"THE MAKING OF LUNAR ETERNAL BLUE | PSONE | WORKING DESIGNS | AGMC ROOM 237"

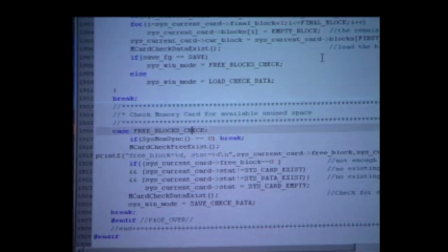Well, the save systems suck because it only allows 3 save games per 2 blocks.
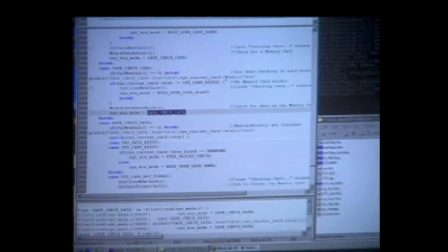And it also checked both cards before you even start the game.
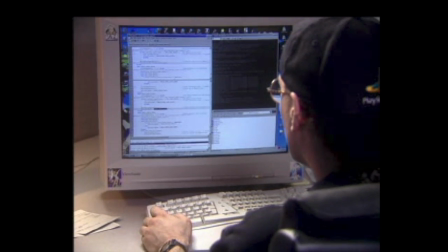So I changed that so that it would only check the card once you tell it that you want to load or save.
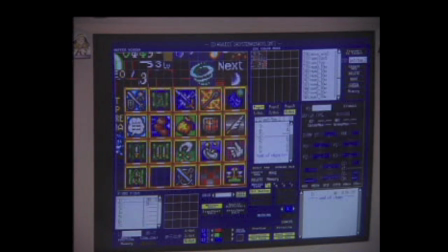And I'm trying to get a minimum of 21 saves per memory card. First thing you do is add analog support. Because now with the DualShock controllers, you don't bust your thumbs, you know, moving diagonals and stuff, because you have that nice, you know, smooth analog stick.
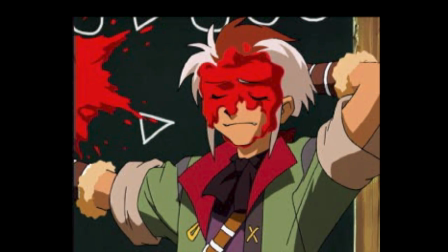To make the animations look better, I changed the resolution from 256 by 224 to 320 by 224,
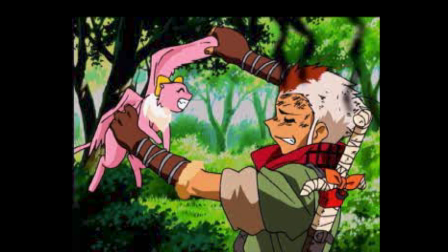which makes all the artifacting really small, so it was hardly noticeable. With Lunar 2, I mainly do all of the graphics for the manual, all of the packaging,
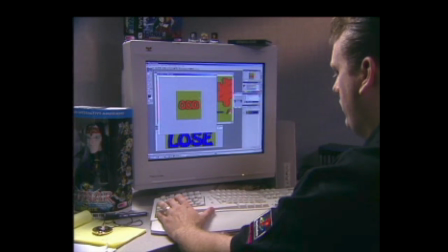and a few of the in-game graphics that we had to change that were kanji or Japanese characters.
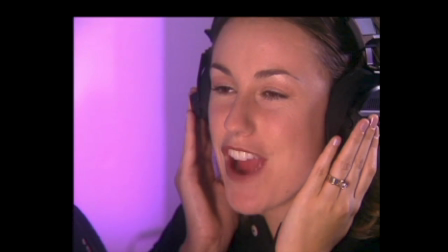Ta-da! Congratulations, you're a winner!
Our philosophy of translation is different than virtually anybody else out there, because rather than do a literal translation, we try to do the translation, find out the spirit of what was said, and then write in that same spirit in English, so it feels natural. The Japanese writers are fond of puns, of rhyming words in Japanese, but that doesn't translate, of course. You know, you'll get a joke that translates, "Pickle, I thought you said baseball card." So we'll put something else in there that's very American,
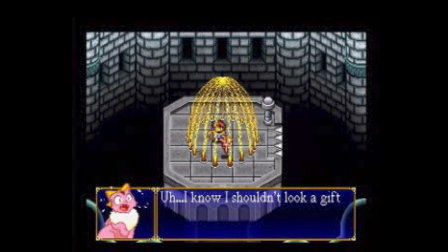that people will get and laugh at and have a good time with. I know I shouldn't look a gift horse in the mouth, but what kind of cheesy puff is that? If you just want to go with the main narrative, all you have to do is accomplish the major events in the game.
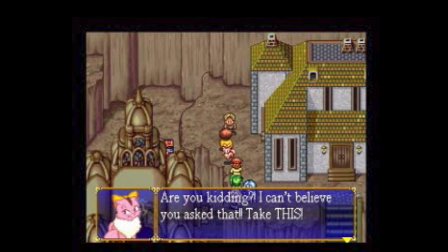But if you're looking for a more enriching, rewarding experience and you want to know more about the world of Lunar, you can go talk to more people and find out more stuff.
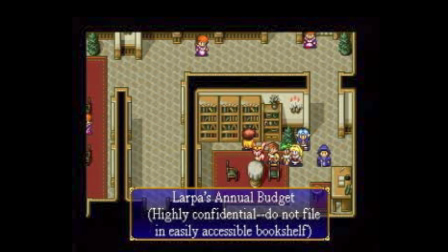And that's the cool thing about Lunar, is it has so much text that if you really want to take the time, you can find a bunch of stuff that the average player isn't going to get.
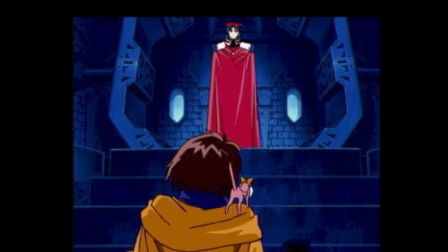Your world is in grave danger. I must see Alfina immediately.
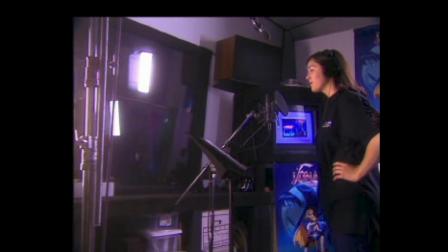Another major thing, obviously, is that we record the voices. We do all the voiceovers again.
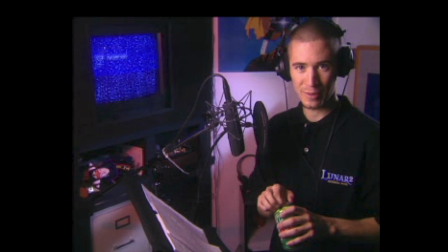We remix all those in. When we decided to do the remake of 2, and we were getting down to recasting, I kept all the characters from the first one where possible.
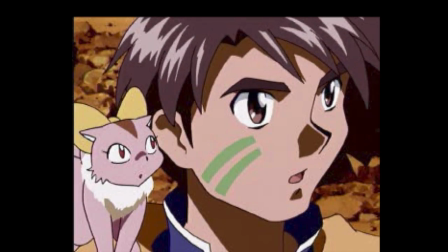One exception we made was with Hero.
Come back!
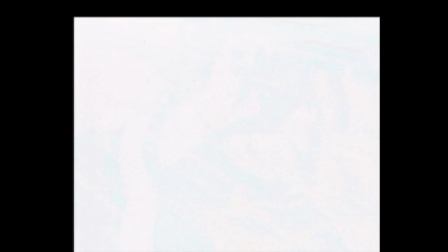I wanted a hero who sounded a little bit more assertive when he was yelling, a little bit deeper, a little bit older, but not too old.
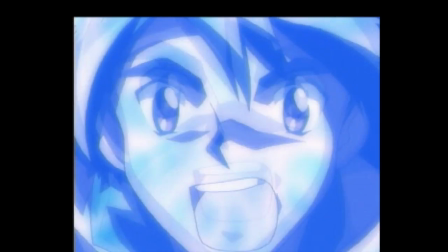Wait!
Actually, Ashley Angel, who was the voice of Alex, the lead character in Lunar 1,
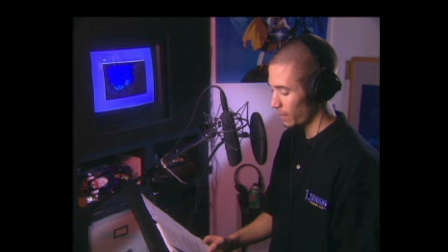he was a friend of mine, and he introduced me to Victor, and we hit it off, kind of went from there, and I had a small part in Lunar 1. Hero does have quite a big emotional range, because he gets angry when he is exerting himself, especially in the opening sequence.
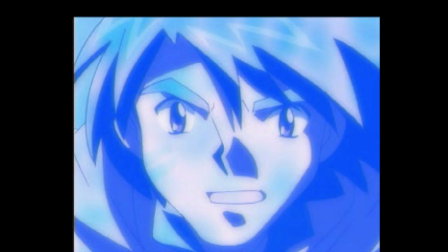He cries at the end, and that was difficult to do. You gotta have a Mountain Dew, and you know, get your throat kind of going. We have a monitor in here and kind of do the lip sync, and we have to get it in with the inflections, with movements and stuff.
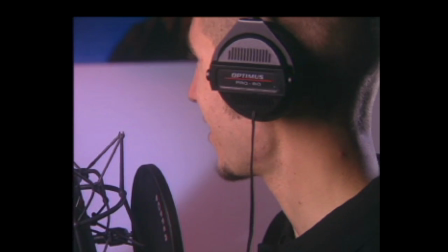I should have brought Grandpa's chisel. This is way harder than I thought. Ugh.
Not bad, that was okay.
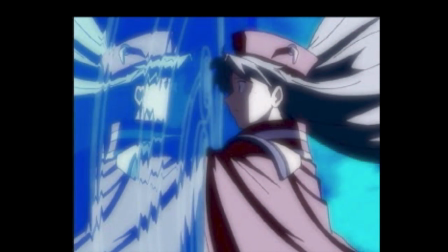That was pretty damn good. I play Lucia. She's the princess from the Blue Star, related in some way, shape, or form to Athena, the goddess.
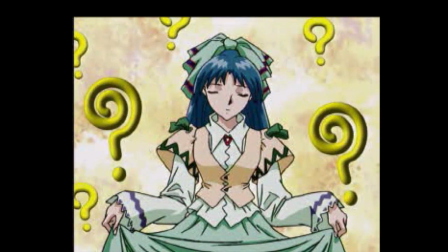She's just sort of a sweet little girl who wants to help, but she can be angry when she gets angry.
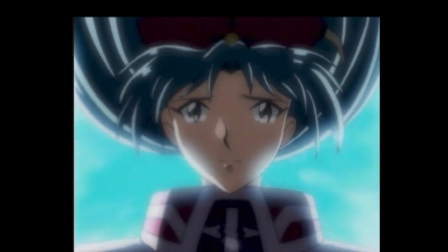I must go, Hero.
Lucia and Hero, there's a point where they could say goodbye.
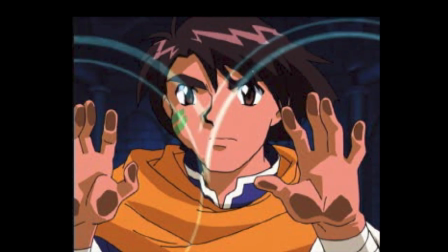I remember making it, just trying to get the real emotion in there and making it realistic and not sort of a fake goodbye scene.
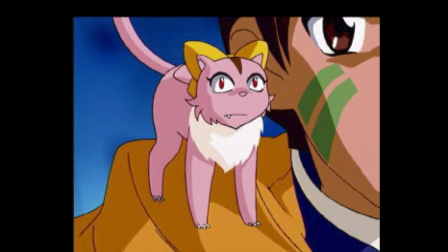I play Ruby and I play Jean. Ruby is the little annoying pink dragon.
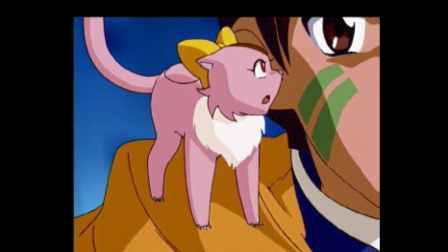She is kind of Hero's sidekick.
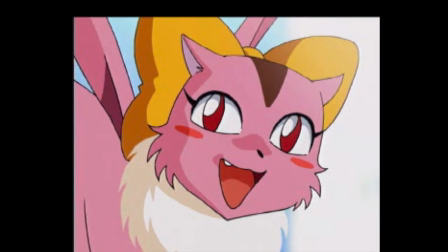When I heard her at first, although it was spoken in Japanese, I could tell that she was kind of a wench or whatever and kind of stuck up.